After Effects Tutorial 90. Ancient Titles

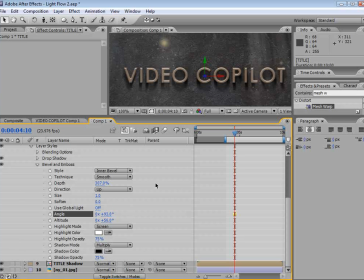[16:25]
And you could probably even go on to our forum and ask somebody to show you the expression for linking a rotation value to a position value. And you can actually link this rotation to the position of this radial blur,
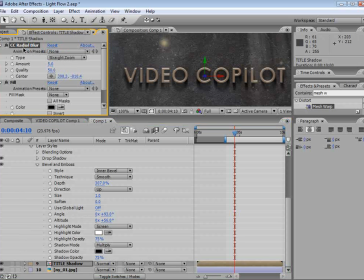[16:40]
and it'll actually automate based on the position of this blur point.
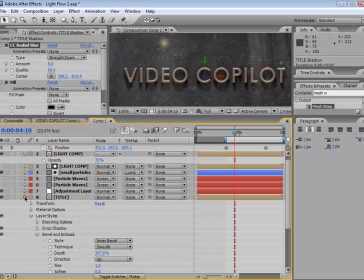[16:47]
But I won't get into that right now. Anyway, this is looking pretty good.
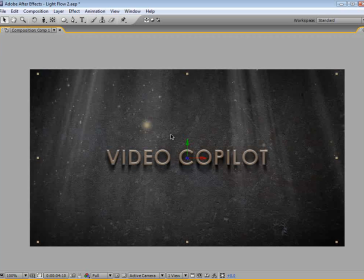[16:52]
Let's go ahead and do some color correction so we can really make this design pop. Now, one thing I did was I took one of my textures, which is kind of orange yellow,
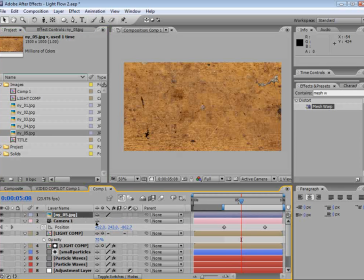[17:01]
and I brought it out and I changed the transfer mode to overlay.
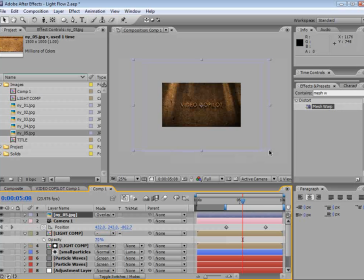[17:07]
And then I scaled it down so that it fit the comp.
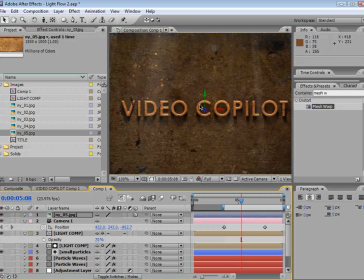[17:10]
And I also turned on the 3D layer switch and turned the opacity down to about 50%. So what that does is, one, it gives us a little bit of a color cast, but it also gives us a texture on our text as well as the background.
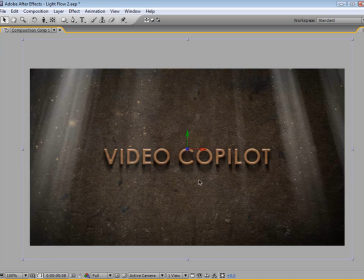[17:26]
So it really gives it an interesting look. So now we're also going to add an adjustment layer.
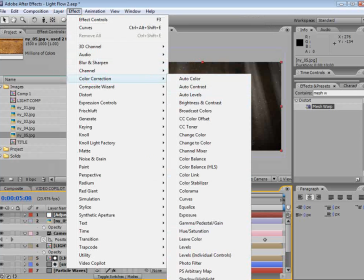[17:32]
And we're going to use Effect, Color Correction, Tint, and Effect, Color Correction, Curves.
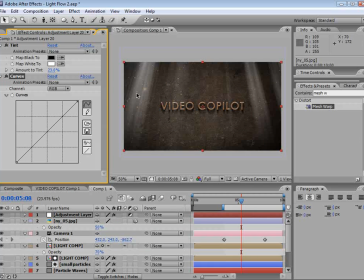[17:39]
Now we'll bring the tint amount down very low, and then we'll give our curves adjustment sort of a contrast curve.
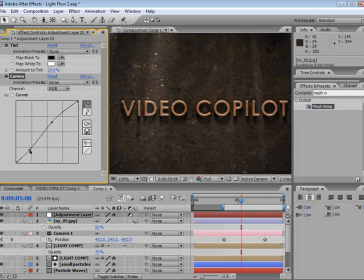[17:47]
And this is going to just start to make this text kind of pop out a little bit more, and hopefully make this design a little bit more interesting.
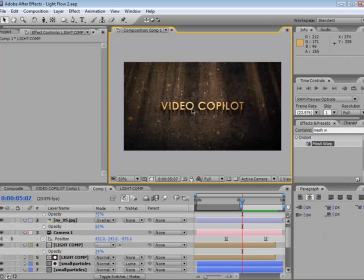[17:57]
Okay, so a pretty cool effect. Didn't take that long, and certainly there's some cool tips here that you can use for some other projects.
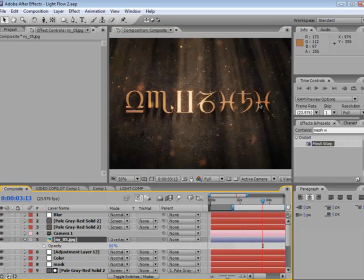[18:05]
And you might be wondering what this actually means.
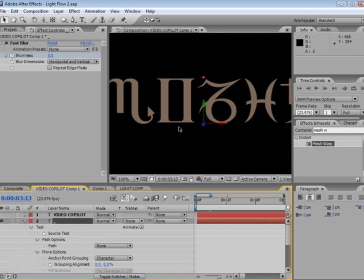[18:09]
Well, it's actually nothing.
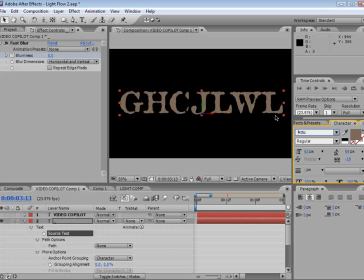[18:14]
I just like the way that those characters looked. So, you know, that's what we went with.
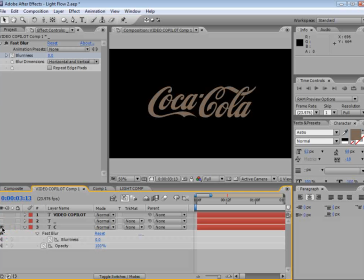[18:21]
But you can also use a logo,
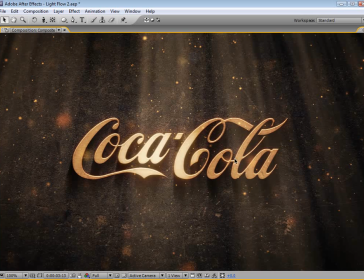[18:24]
and basically it'll automatically update with all of the settings and all of the 3D stuff that we just did. So you could easily just churn these out and make, you know, a whole bunch of titles for whatever you're working on.
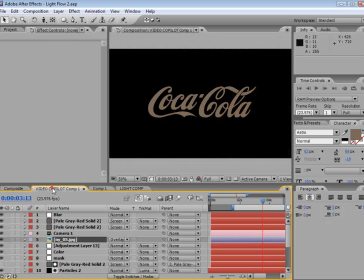[18:38]
So that's why I like to pre-compose the text, is that way if I need to change it,
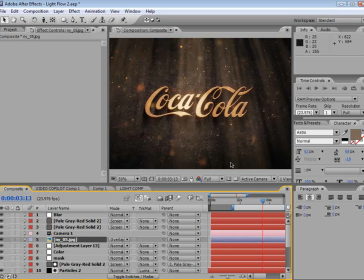[18:43]
I don't have to worry about extra copies, you know, that I'm forgetting to change. Well, I better get going. I'm pretty thirsty. I could definitely go for a very cold, refreshing Pepsi right now. So I'm going to get going, but thanks for watching. And of course, check out our blog, check out our forum.
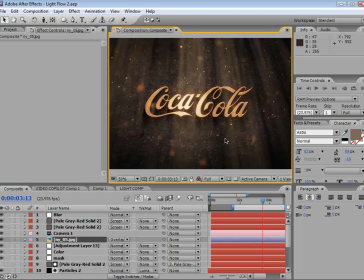[19:03]
A lot of cool stuff going on there. And, you know, be sure to check out our DVDs. Plenty of cool stuff there to enhance your work as well. My name is Andrew Kramer, and we'll see you next time.